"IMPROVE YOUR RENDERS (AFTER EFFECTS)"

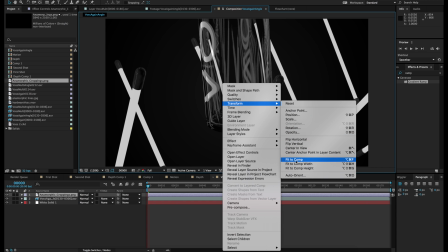[4:15]
And you can just right click and transform, fit to comp, and boom, you already got an anamorphic crop.
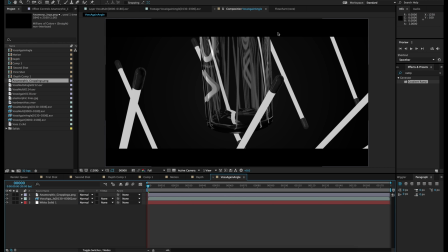[4:24]
I mean, it's always better to render out of Cinema 4D in an anamorphic ratio already. That way you're not rendering all those extra pixels, but I do it sometimes just in case, if I want to, you know, move
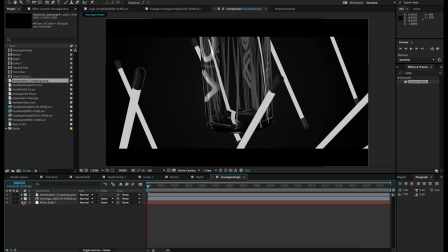[4:40]
my project up and down, which doesn't happen too often, but sometimes I just want that extra vertical space. Now that I have that, I'm gonna add the glowing, and the way I do that is I just copy and paste the video,
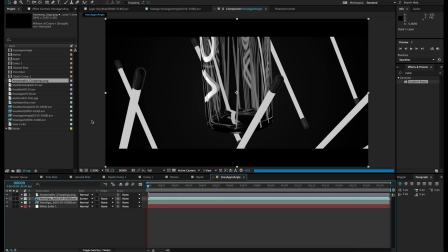[4:57]
and I go to screen, and let's solo this for now.
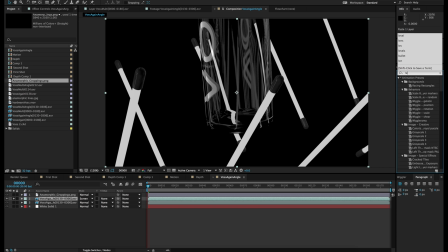[5:02]
And in effects and presets, I'm just gonna type in levels, bring in the levels.
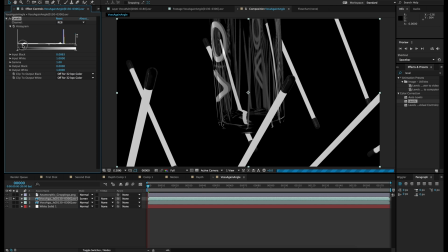[5:09]
Let's stretch this out a little more. Okay, so you'll just have to push basically the blacks all the way down, crush them all the way until you get mostly just the white color, and then just push the white.
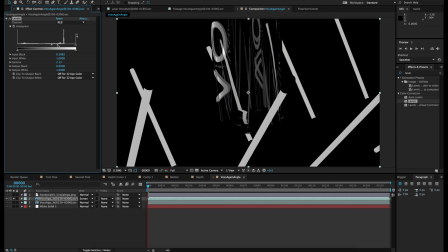[5:30]
Let's see, there we go. And now you can go in here and just get a fast blur, throw it on here, and I don't know, let's make it just 120 pixels so it's really blurred out,
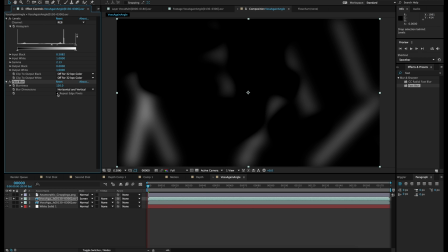[5:44]
and let's repeat edge pixels for those edges.
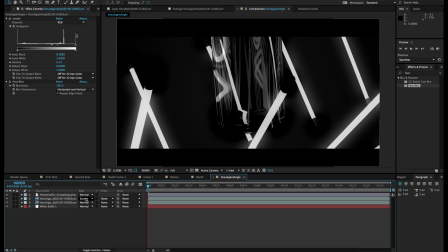[5:49]
So now that we can unsolo it, because we have it as a screen, it just adds the white back on top, and it crushes the black a little more. So what we're gonna do is we're gonna copy and paste this layer one more time,
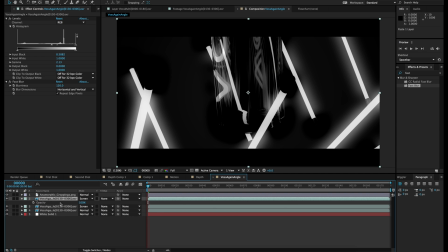[6:06]
but this time we're gonna hit T for opacity and bring down the opacity to maybe 10%. And we're also gonna put another fast blur on this,
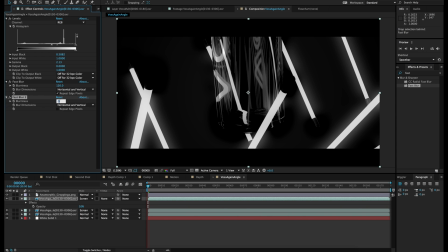[6:17]
and we're gonna blur this maybe like 10 pixels, and repeat the edge pixels here. But for the blurriness here, we're gonna push it to 50, and for instead of horizontal and vertical, we're just gonna do horizontal.
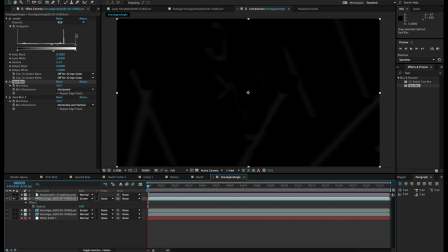[6:35]
And if I solo this, you'll see what this does. I'll just bring it out to 100 just so you can see what it does. Basically,
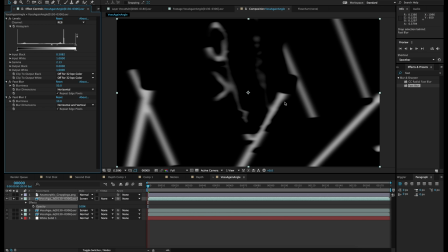[6:44]
what this blurring does is it kind of makes it like this anamorphic lens effect. If you just blur a lot more, you'll see it a lot more defined. So if you just post that over, you can see.
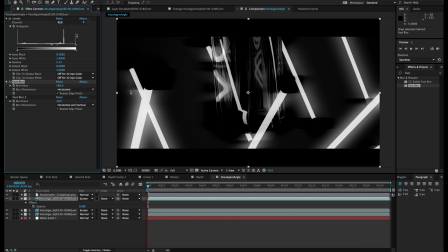[6:58]
And the little 10 pixel blur is just so you don't get a straight edge right here.
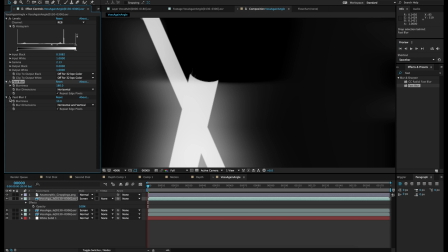[7:04]
Otherwise, that just looks really weird. And if you just give it like a 10 or maybe even like a 20, like a 20 pixel blur, is just a nicer, softer edge.
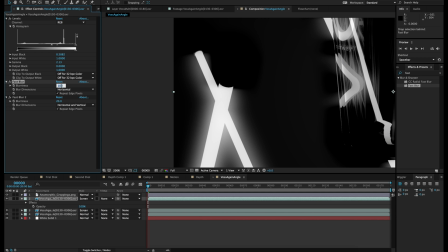[7:15]
So I'm just gonna bring this down back to like 100 or like 120, and I'm gonna bring this down to 50, or let's do like 20%. So we're getting a little softer edge.
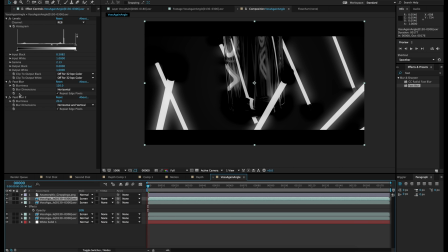[7:29]
And next thing we're gonna do is we're gonna just duplicate this one more time and delete the horizontal blur. Bring this to, let's solo this so we can see it.
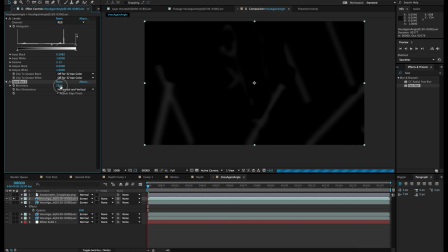[7:45]
Not like a crazy blur, something very slight, and we can bring the opacity, and let's just level this.
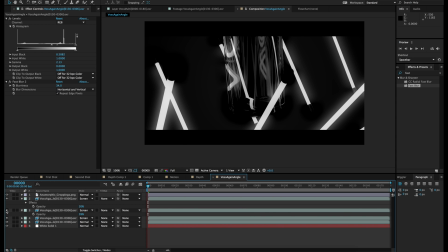[8:00]
Okay, and what that does is it brings like some highlights in, so the glow is a lot more intense. So what we can do now is we can basically rename all these layers so we know what we're working with. So I'm gonna call this main footage.